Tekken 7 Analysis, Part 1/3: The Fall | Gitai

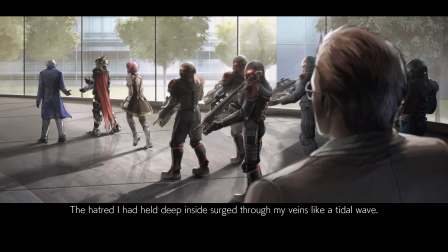[12:22]
The story wouldn't have changed in any way had he not existed. And he doesn't even provide reasonable insight into the story that he's telling.
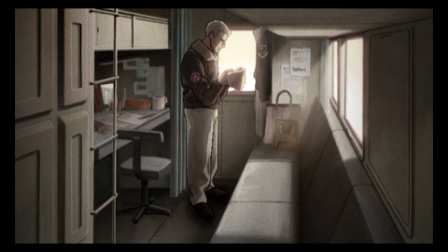[12:31]
I feel physical contempt for the writing staff at Tekken Project for daring to steal Ace Combat 4's profound,
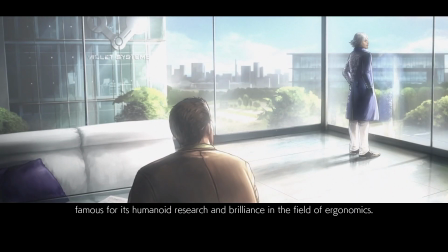[12:40]
beautiful mulling of war's horrors and heroism, and for butchering it so carelessly, just so they can fuck up Tekken Story 2 in the process.
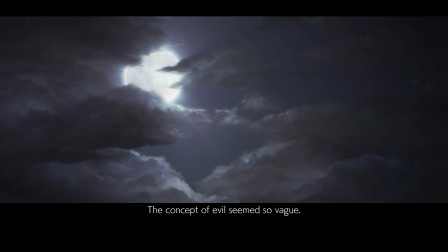[12:49]
The journalist at least raises a valid question. He asks what evil is, and struggles to suggest there is no good side in the ongoing war. In order to do this, the story is going to have to focus on the image of the Zaibatsu and G-Corp to the public,
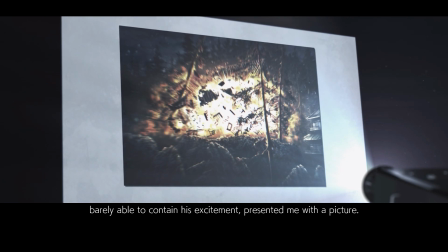[13:04]
focusing directly on the Mishima feud itself and asking who's in the right.
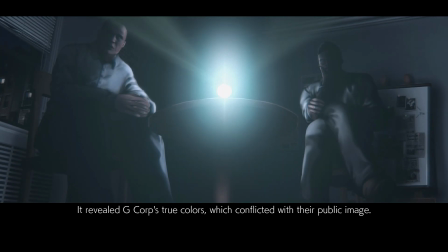[13:07]
The journalist gets a lead that tells him about how G-Corp bombed the Mishima Dojo in Tekken 5's opening, giving us a reason to retread through it.
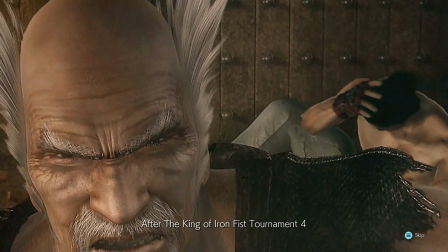[13:15]
The greatest fight scene Tekken ever had.
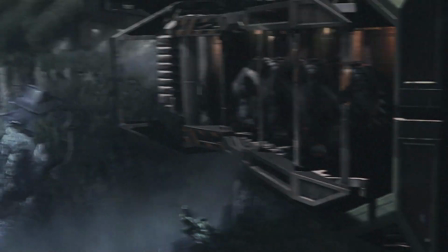[13:18]
If you needed an example of how the previous game's writing and directing was on a whole nother level than this one's, look no further than this chapter.
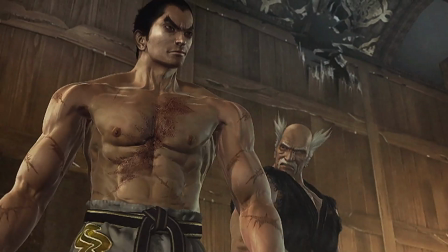[13:26]
The cutscenes are so beautifully detailed and rendered in comparison to 7, which itself has the cutscenes not look that too far off in-game assets.
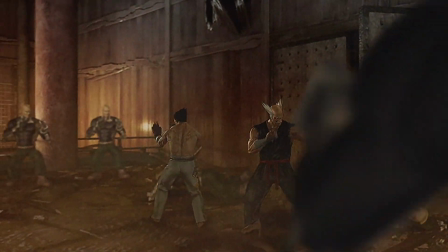[13:34]
Characters have chemistry. Heihachi's indignation and Kazuya's impudence play well off each other.
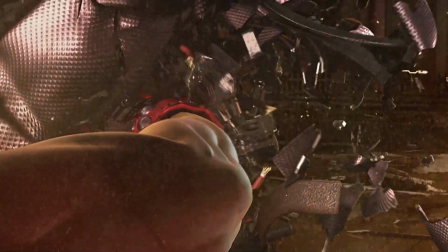[13:39]
Kazuya gives it the good old DF2, and then the game awkwardly cuts to its in-game remix of the song.
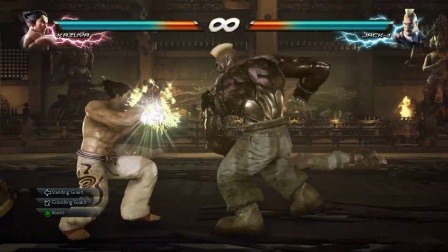[13:45]
It's in comparison to 12-year-old assets that it really becomes apparent Tekken 7's character models just look off.
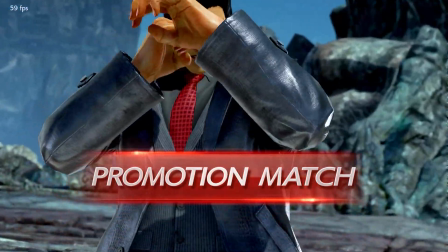[13:51]
Kazuya looks smoothed over, which doesn't really fit the sharper features he's had historically.
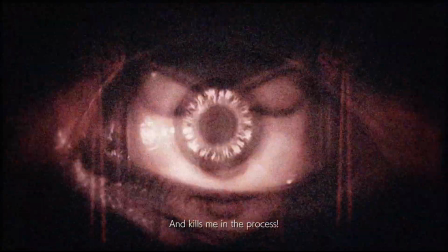[13:56]
I'll be generous and pretend this is because he had to have some resemblance to Kazumi as well,
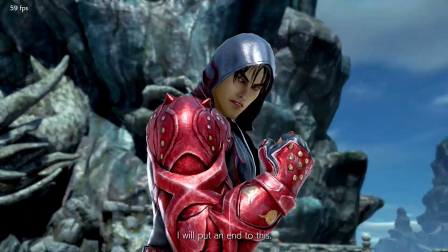[14:00]
but now it makes Jin look nearly unrelated to his father other than by the family hairdo.
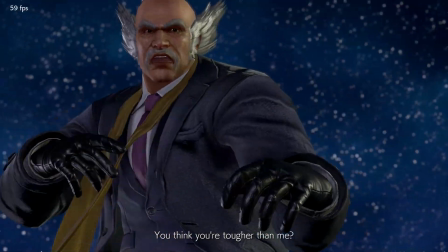[14:05]
On the other hand, Heihachi, once had the ferocious appearance of an Oni, looks like Dr. Phil in this game.
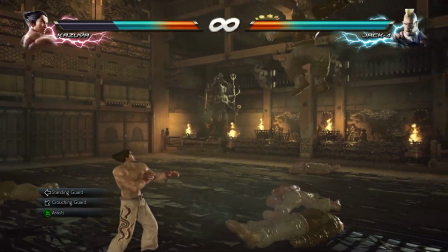[14:11]
Quite the family counselor. The futile battle against a swarm of Jack 4s is a little bit butchered in its drama, when their bodies ragdoll like its demon souls.
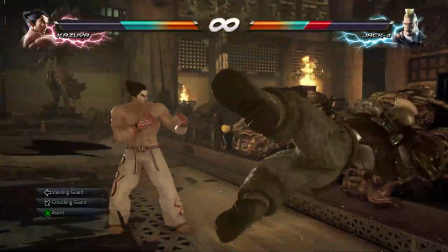[14:20]
This does mark Jack 4's only in-game appearance, and it's a little embarrassing. Boskonovich done goofed.
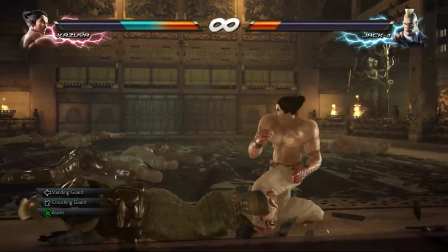[14:25]
Really, I can't hate this scene because, God bless Sano DG, this song is so good.
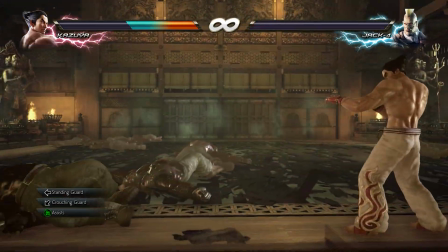[14:30]
The minor key's rising progression really represents the struggle of progressing through this onslaught before the next flock of robots is here to take their turn.
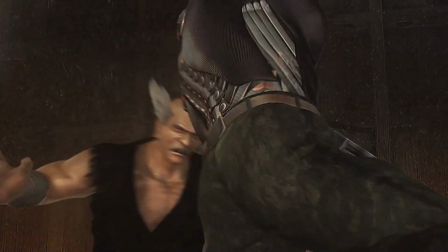[14:37]
Fortunately, the game has a much better time transitioning into cutscenes than out of them.
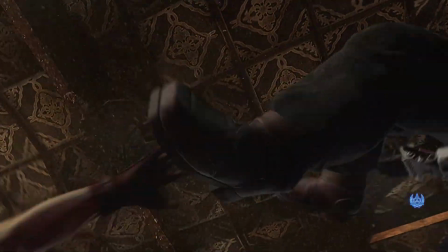[14:41]
So we start to feel the pace again as Kazuya destroys the statue of the Buddha, which played a key symbolic role in the previous game.
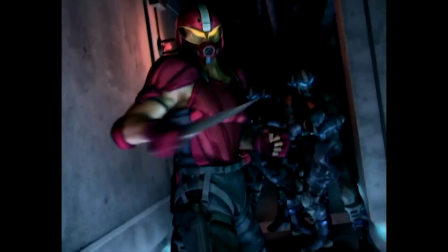[14:47]
Wait, yeah, what about Tekken 4? This isn't where the corporate war started, it was Tekken 4 when Heihachi performed a raid on G-Corp to steal Kazuya's corpse.
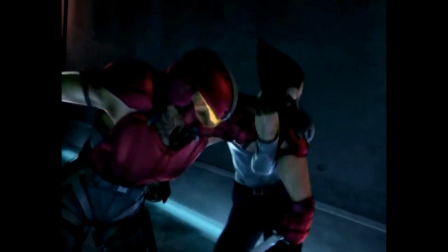[14:55]
Admittedly, there's a reason beyond just nostalgia that we're going through this opening, but it makes the journalist look incompetent.
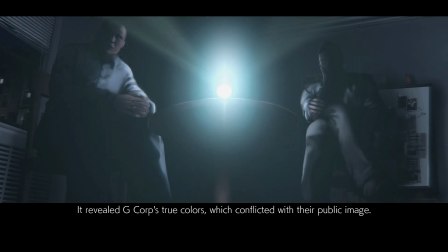[15:01]
He says this is where the corporate war started, and it's not, meaning he's both unrelatable and unreliable.
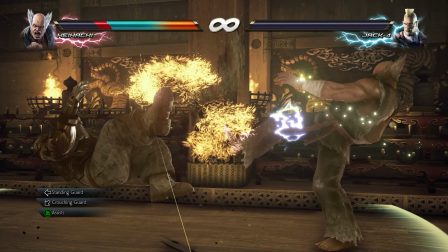[15:07]
This might be the most accurate depiction of a journalist I've seen in fiction, but it makes for a terrible protagonist.
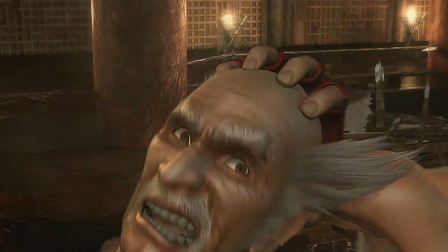[15:12]
With no sign of the Jack stopping, Kazuya balls a spare and takes the opportunity to slip out unnoticed.
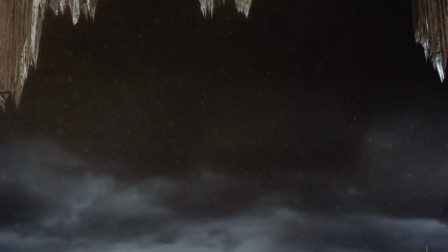[15:17]
My next line will be, he leaves his father with the self-assurance that the old man is already dead.
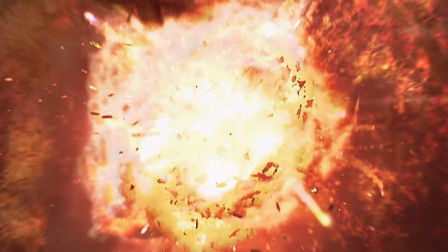[15:22] Nani?
This also introduces an inconsistency of portrayal in this game.
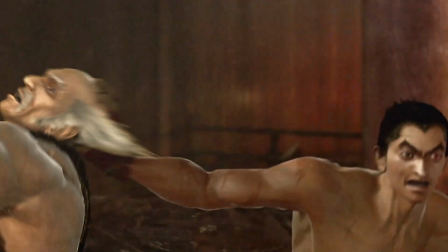[15:27]
If Kazuya wanted revenge for his dead mother since Tekken 1, why is he only treating Heihachi's death as a convenient exit here?
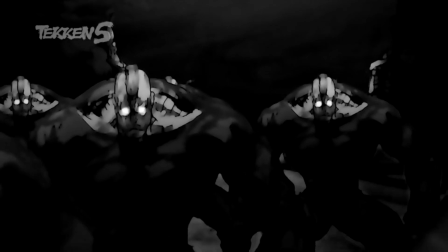[15:33]
Although people seem to value my channel's videos because they think I'm big into the lore of Tekken or any game I cover, I actually only care about the lore as long as it's here to supply a message.
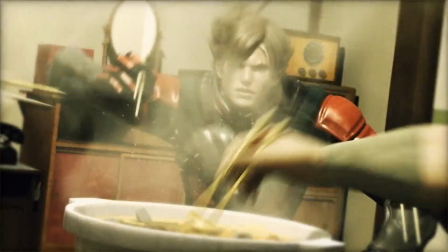[15:42]
I don't care that Brian collects cigarette lighters or that Lars hates Japanese food. If there's a retcon this game, it's okay.
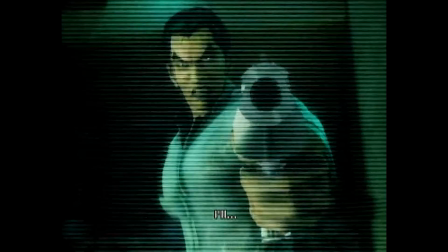[15:49]
The older games still exist in their own intended continuity. If I wanted to, I could point out that one of the plot twists in Tekken 4 was that Kazuya was taking everything back,
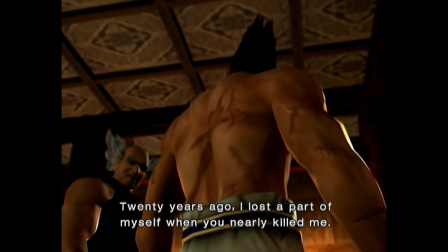[15:57]
and that was actually a reference to how Devil had split between himself and Jin. He didn't want anything from Heihachi.
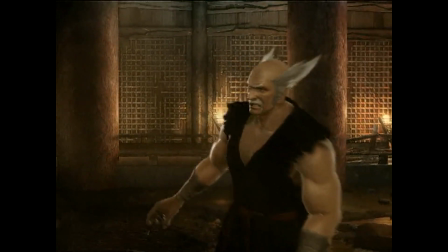[16:03]
This followed in Tekken 5. Heihachi's livelihood isn't of any concern, the old man was just an egg in Kazuya's world domination omelette.
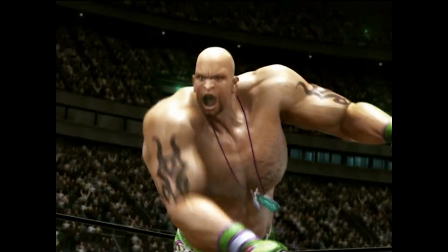[16:11]
Without proper justification, it would be lazy to pick Tekken 7 apart for this, in my opinion.
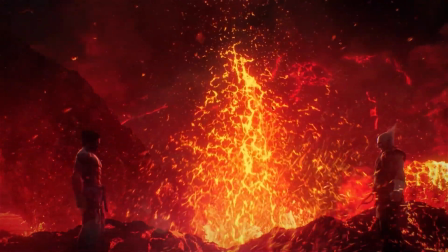[16:15]
But if he's going to revert their character dynamic back to Tekken 1,
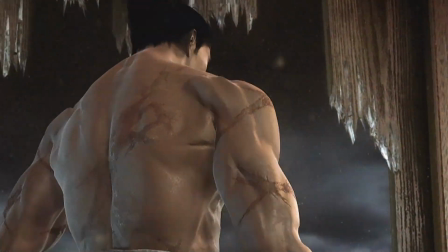[16:19]
the least they could do was not show Kazuya's previous lack of dedication as to whether Heihachi lives or dies during this flashback.
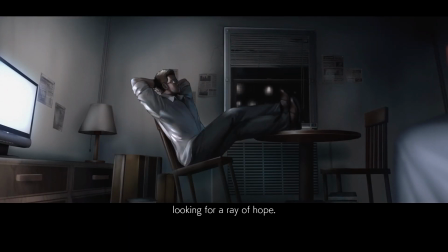[16:25]
There's three reasons we flashed back to this event.